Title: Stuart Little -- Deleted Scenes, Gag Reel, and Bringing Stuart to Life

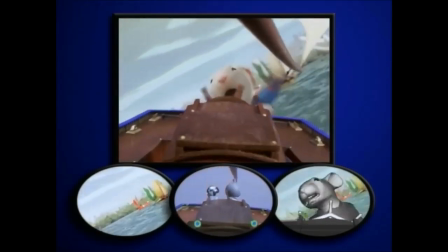20:55 Here's the shot as it appears in the movie, and you can see between the last one we looked at, which was the first animation pass, and this one, we refined it a great deal. We had him start to slide more down the deck and spin the wheel faster and faster and faster to increase the frantic quality of the shot,
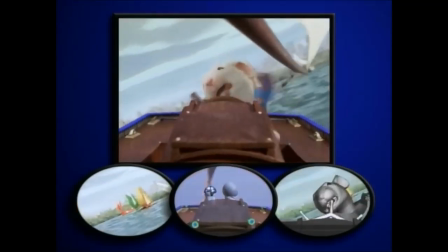21:09 and then really try to clamber up to high ground. And having that boom switch over at the top also just helps to underscore his dire predicament that the boat's really pitching over.
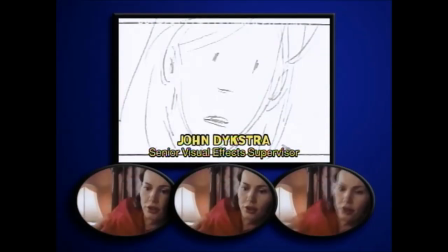21:22 Because digital characters are costly to create and take a lot of time to create,
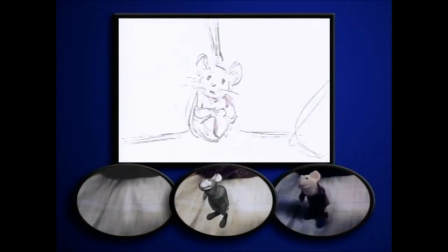21:27 the filmmaker has to be very specific about the shots that are necessary to tell the story.
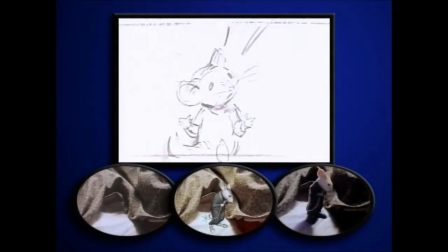21:32 What did you want to ask?
To do this, we create storyboards, in essence a cut-by-cut in stills of the sequence's length.
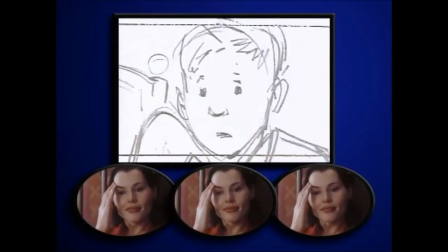21:39 Although the filmmaker doesn't have to duplicate the boards exactly,
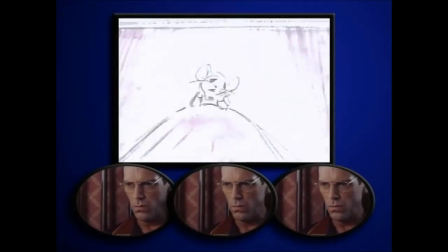21:42 they give us reference for the digital effects to know how many shots are in the sequence, how big the character is, what kind of costumes he has to wear,
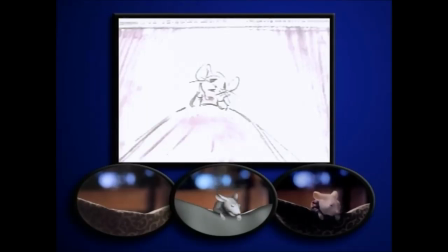21:51 and what he has to interact with.
Something's missing. I feel an empty space inside me, and I just want to know what was there before.
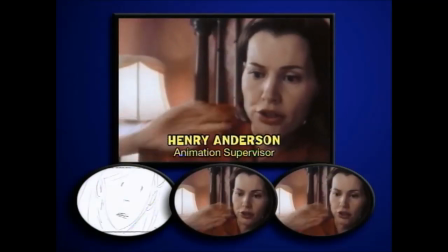22:02 Here is the clean background plates for the sequence. You won't see any Stuart here.
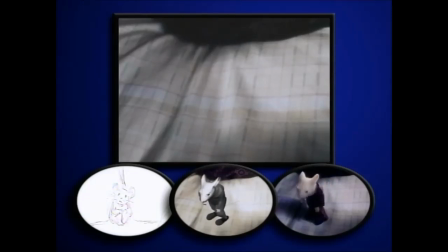22:07 You'll see some interaction on the bed, some physical effects, approximately where Stuart's going to be.
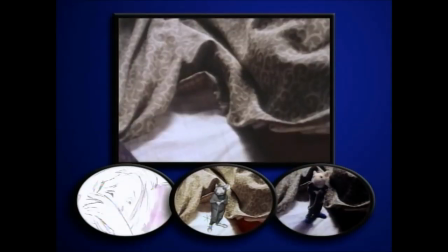22:15 These were also sections of the film that we wound up digitally enhancing,
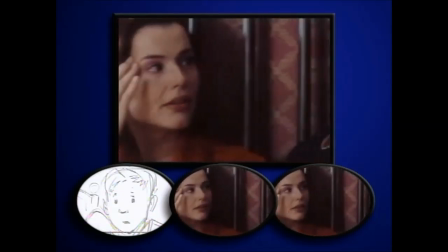22:21 adding more deformation to the bed so it felt like Stuart was standing there, giving him more interaction with the covers.
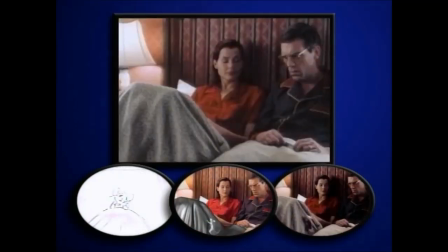22:26 This one specifically, when he climbs up, and here when he settles on the edge of the bed,
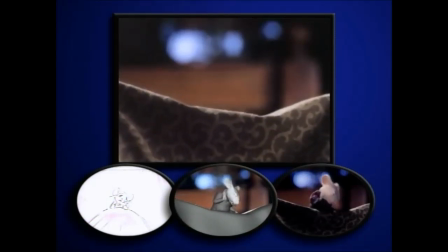22:30 we added a lot more deformation on the edge of that that blanket so that it felt like his weight really pressed down, particularly when he gets really sad and he droops down really hard.
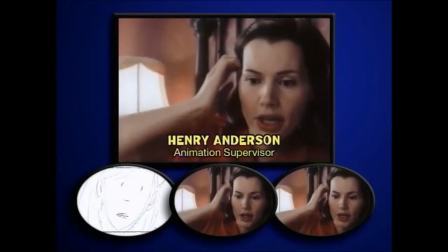22:42 Here we'll see the gray mouse animation passes on the empty space sequence.
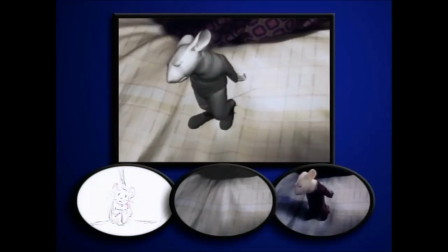22:48 The body is a lower resolution body, and the head is a high res body, so that you can see, or high res model, so you can see the face facial animation more clearly.
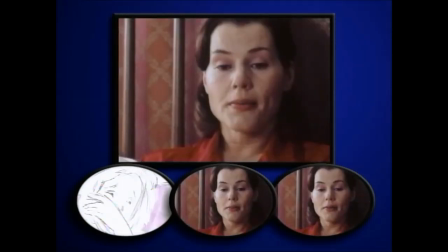22:57 Stuart's interaction with the bed, we were finding, wasn't really convincing enough,
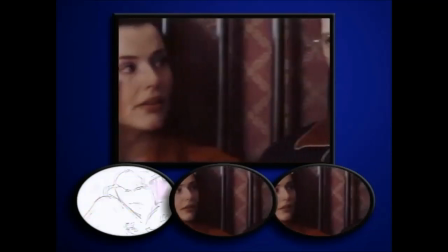23:01 and so we worked with the digital artist to put in some CG models.
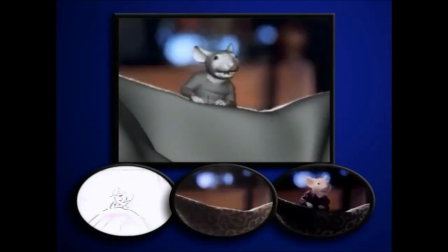23:06 Like you'll see it there, the blanket's been replaced, and here by a digital model, which will later be texture mapped and lit to look exactly like the real blanket. And therefore, we were able to control more the deformation of Stuart against that blanket.
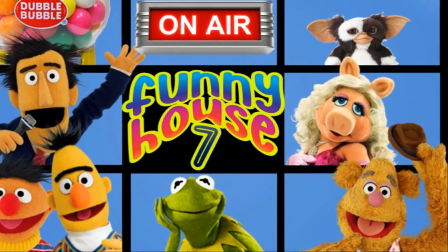23:21 Thank you, thank you, thank you. Love you, mwah, love you. Okay, moving right along. Okay, so I'll see you later, huh?
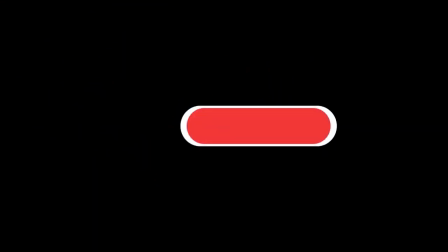23:26 I'll give you a call.